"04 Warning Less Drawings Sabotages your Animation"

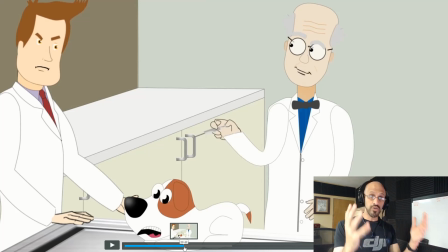Okay, so it's better to invest more time drawing your character in multiple angles than just being as fast as you can, like, oh yeah, I just want to get this over with.
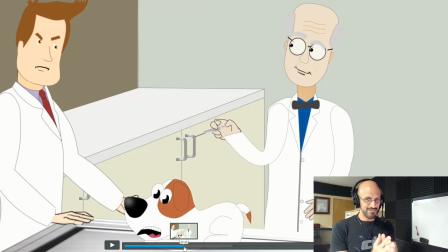Okay, this is something you need to know. You get out what you put in. If you put more effort into it, you're gonna get better quality. If you put very little drawings, you're gonna get a very little quality, a small quality animation.
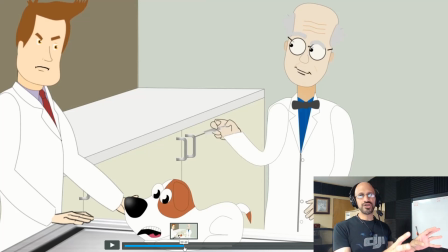So my point is, don't use just a couple of drawings for all your panels.
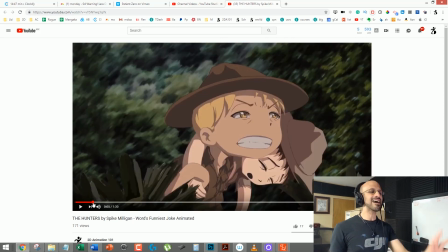It's better if you use very different, entirely new drawings and expressions for each panel. Okay? That's the main lesson. Now, here are the 3 things that improve when you use different drawings, okay, for each of the panels. Okay, the 3 things, if you notice, if you compare the hunters with patient 0, are gonna be this.
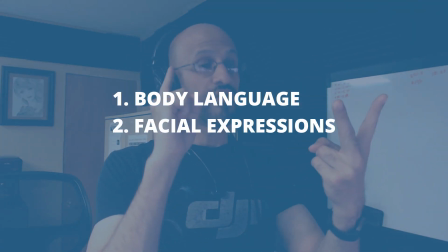1, body language. 2, facial expressions, and the mood of the scene. If you use very little drawings, very few drawings like patient 0, you don't get those 3 elements in the best version. But if you use multiple drawings, multiple rigs, you're gonna get very awesome body language,
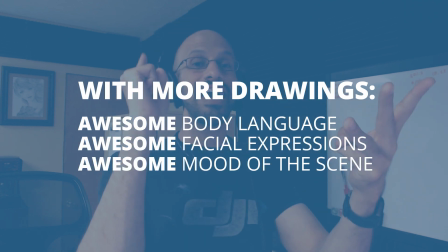awesome facial expressions, and awesome mood of the scene. Okay, those 3 things. Check the videos by yourself. Those 2 videos should be below this one. If you're not watching this on our school, go to 2d101.com / less drawings. Okay, and you're gonna get to this post. And below here is gonna be patient 0 and hunter, so you can compare them and notice the differences. In short, if you want your animations to be less robot-like, less dull, and more expressive, use more drawings. Also, the quality of the drawing has a lot to do.
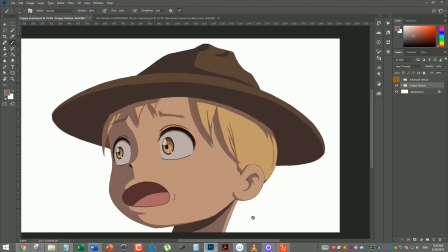For example, this one, if we're talking about facial expression, it's good. Hey, it's not bad. It works, right? It works.
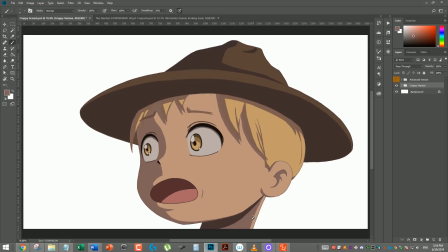But if I want to make this character scared, like really scared, I can improve the drawing. This is very important. The quality of your drawing also impacts the quality of your animation.
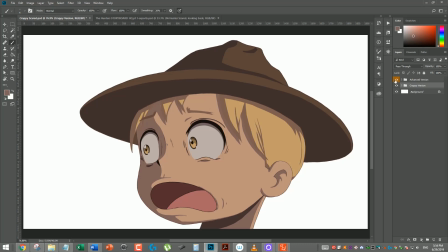Just check this out. That is one version. Boom. That is a scared character. There's a big difference. Both are scared. This one has the eyes wide open, the mouth open, the eyebrows.
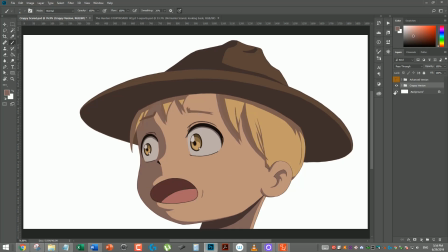We have a scared character, but he is not very scared. If I have a better drawing, a better expressive drawing for my animation, he's gonna be really scared. How did I got to this result?
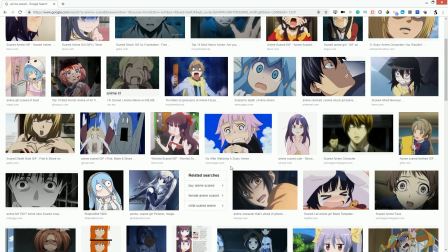Well, I checked references from scared characters in anime,
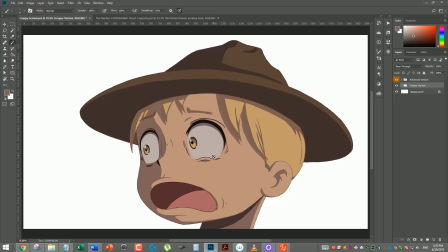and I noticed that they add these lines to make them more expressive. So, in general, the quality of your drawings and the quality and the number of drawings you use for each panel is going to impact your animation. Okay? Until next time, this is Mark Diaz for 2danimation101.com. Take care.